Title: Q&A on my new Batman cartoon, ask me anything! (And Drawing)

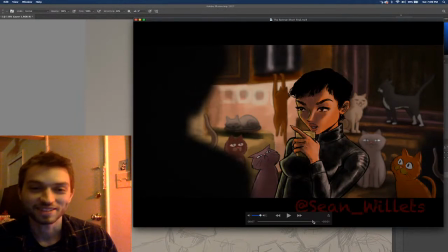25:47 I love talking about comics shit with you guys. It's so funny. I could talk about it forever, honestly. Yes,
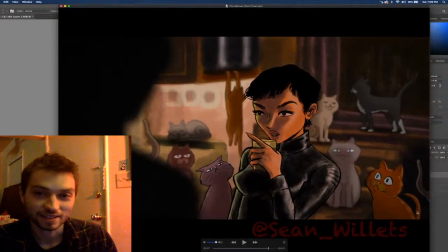26:01 you may be right about that. He may actually be Garfield.
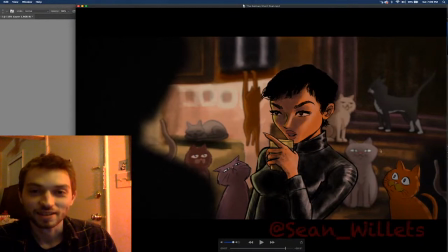26:08 He may actually be Garfield.
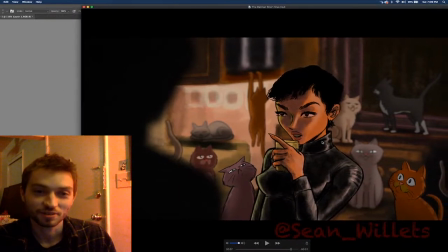26:12 He may be Garfield in a different style, so just to keep it subtle, you know.
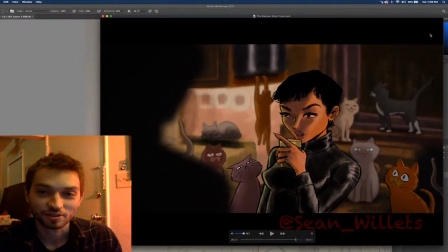26:21 I probably could should have made it more obvious,
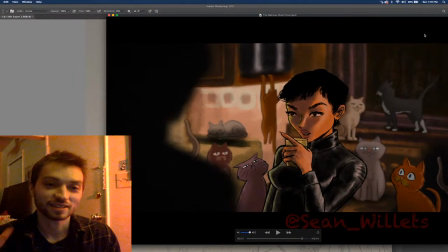26:26 but I didn't want it to be like I didn't want it to be too noticeable, you know. Like imagine like if he was there and he was Garfield, I feel like it would have been like way. And I mean, he is Garfield.
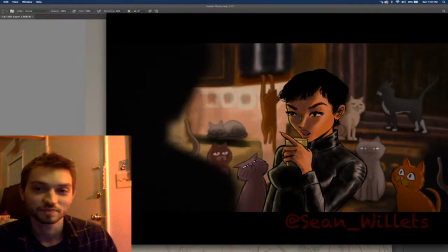26:38 He is Garfield, but imagine it would have been like a little bit too obvious, you know. Been like, is this a Garfield video? Like, what the fuck? But yeah, you know, it's fun. It could have been honestly, it could have been more obvious.
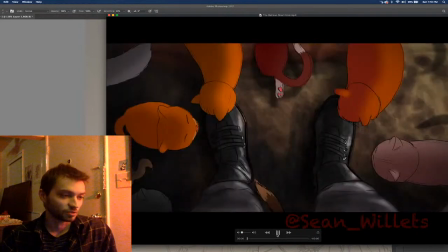26:58 But yeah, let's see here. Let's just loop it over here. If you got any questions, let me know.
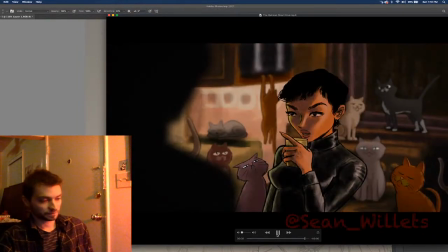I'll look at it. Yeah, I went with White Eyes for Batman because it just looked good.
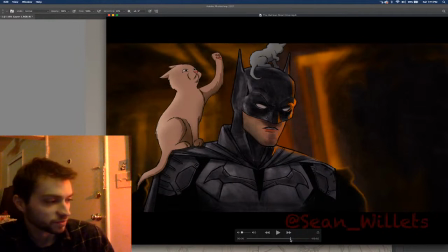27:26 It just felt like it fit fit the fit his character, fit the style more. I don't know, like kind of just fit the. But I did give him a little blink there, so he blinks to do that.
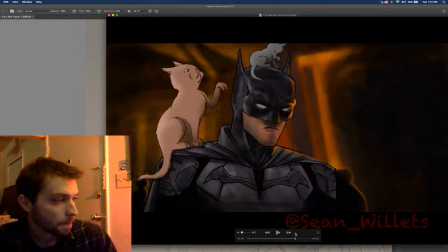Yeah, this little kitten, this was a late edition. I just kind of figured, you know, he should probably have another cat on him. So it really, it's the cherry on top for sure. It really needed it.
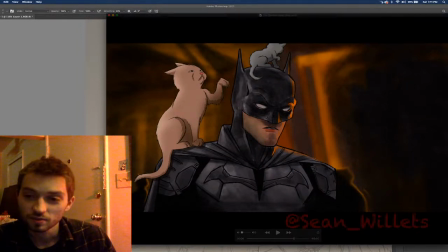28:04 For sure, yeah. But, you know, then again, with the keeping things subtle, then things don't really stand out that much. And people don't really care. You know, like, I I don't think this video is gonna do very well.
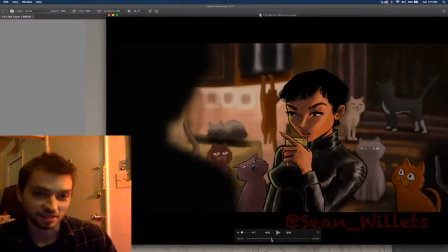28:20 I mean, I don't it's not gonna be like I don't think it's gonna get millions of views or anything.
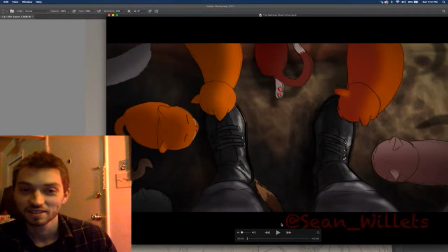28:26 You know, it's not. It doesn't feel like that kind of thing. But you know, sometimes you just gotta do things for you, and this is like definitely one of those like where I'm just like I just think it's funny, and it's an animation challenge to draw a bunch of cats.
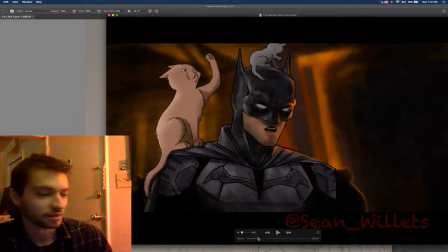28:42 So um, I was just like screw it, you know, like I'll just I gotta make this, you know.
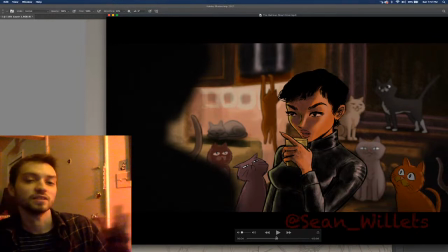28:52 And not every video, every idea is like, gonna be a hit, you know. But sometimes, you just gotta do it because it could be, you know. Like let's just see how it's doing on what's it called? Let's do it. See how it's doing
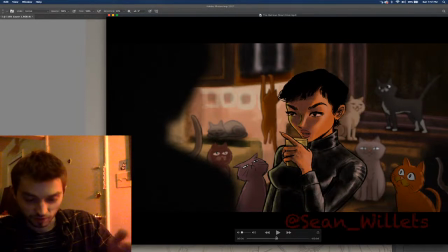29:13 on Instagram. See here. Well, it just did break 5,000 views. That's pretty cool. I've got really good engagement on Instagram recently. It's really nice. My Spider-Man got like 500,000 views.
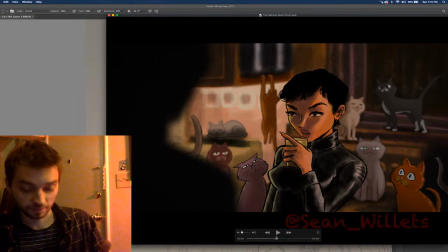29:33 It almost has 600,000. It's great. Really good. I appreciate all the views. And if some of you guys are here from Instagram, it's nice that you guys came over here. Really appreciate it. So
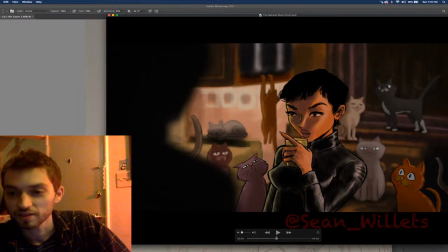29:55 yeah.